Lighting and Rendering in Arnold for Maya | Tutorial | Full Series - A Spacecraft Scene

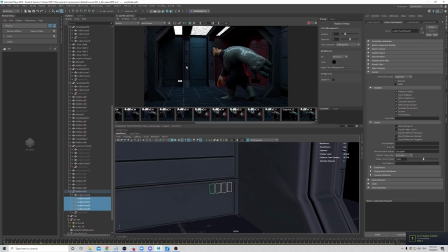Maybe it's a touch too like in the face bright, so I probably want to reduce the weight of it a bit.
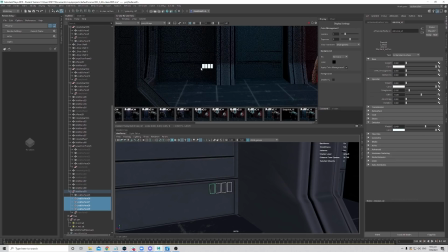And then I also want to maybe change maybe one of it the colors to a different one.
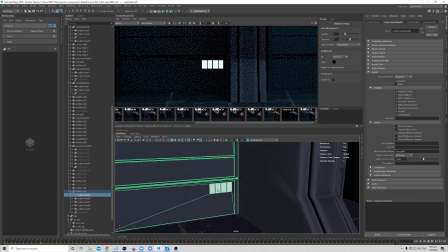So maybe let's just pick the middle one.
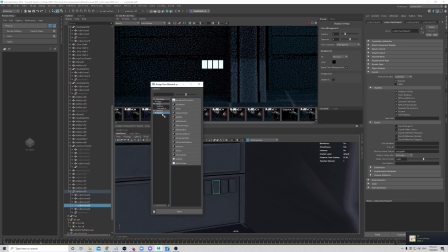Maybe shift this to a different color, so we assign new material. Okay, and we set the surface.
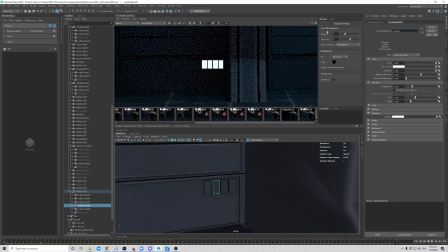This will be my orange emissive shader. Okay, donate all the base and specular, control emission. Emissive color we can choose orange.
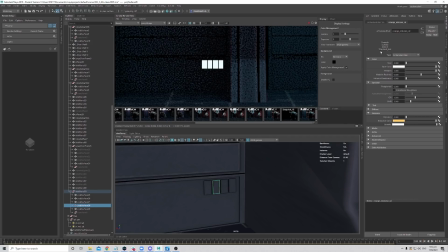Then wait, did I use the correct shader? Oh, I use a hair shader. Come on. Let's do it again. Assign new material shader. Okay, then the surface.
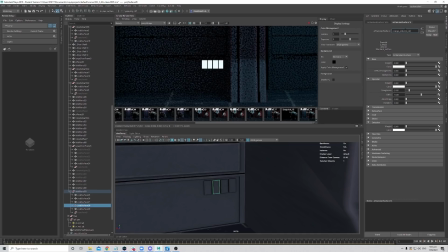Okay, this is my orange emissive shader. One, I think I need to delete the previous one. Okay, and yep, let's just take a look. Oh, I need to increase the weight as well.
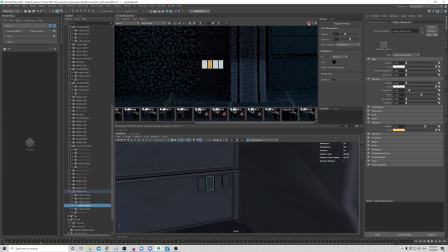Cool. At least there's some variation to the colors, and then just zoom out. Yeah.
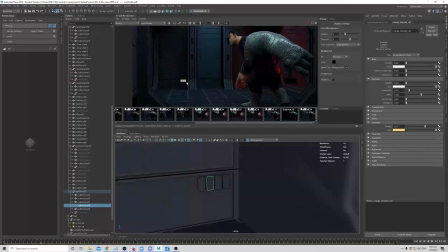Okay. I think later on we can just add a bit of glow in Nuke to just break up all this very straight edge here. Yeah, I'm not buying the white ones. I don't know. Maybe we just dim the white ones.
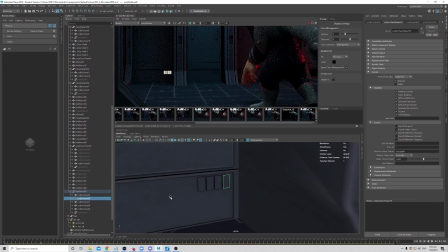Let's just go to this material attributes. And then where's my material? Okay, maybe we just make it not so bright again, so it's not so in the face. Does it look better? Yeah, maybe.
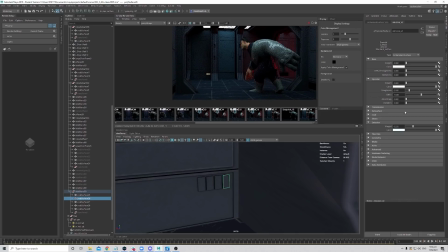Okay, of course, a lot of fine tuning that you can tweak. Okay, and we can add a bit more as well here. Let's see the screen right corridor if we can add something.
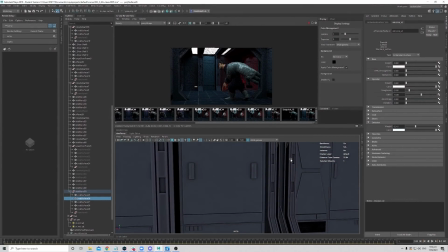Yeah, we already added the red color ones.
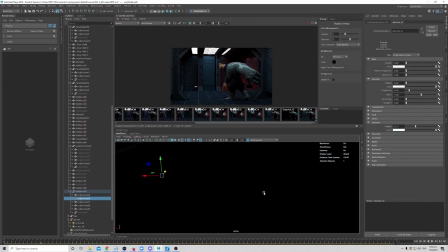Yeah, nothing much that we can play with.
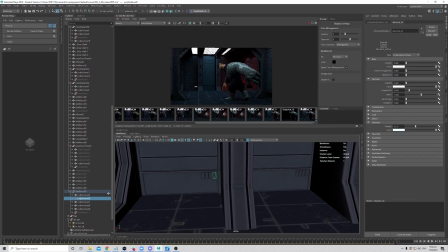Okay, yeah, I guess we can just duplicate this 4.
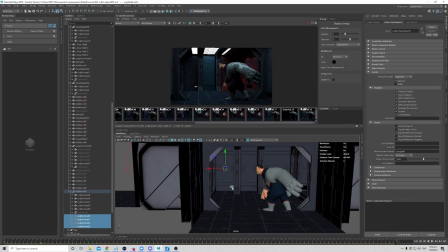You can just shift it over.
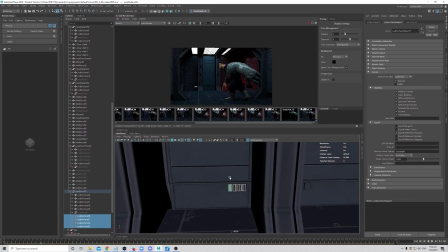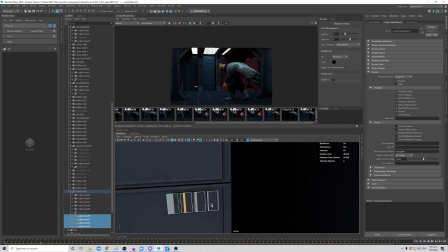Okay, make sure it lines up with what you have. Nope, they are different size as well.
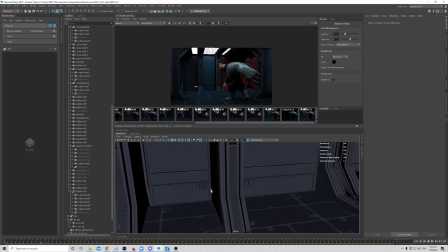Oh, I think the lazy way doesn't work. I need to do them properly. So go to select the face.
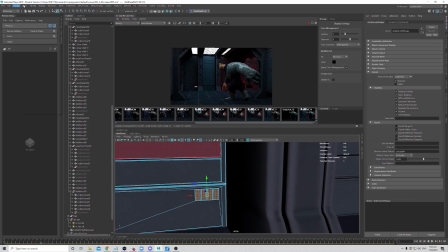Again, I will just duplicate them. It's for maybe I assign a new one, so I have this. No, shouldn't have too many variation. Okay, let's just keep them the white ones.
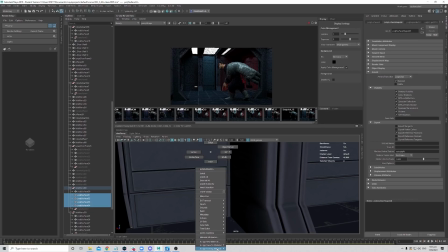So I will just assign existing material and then emissive shader.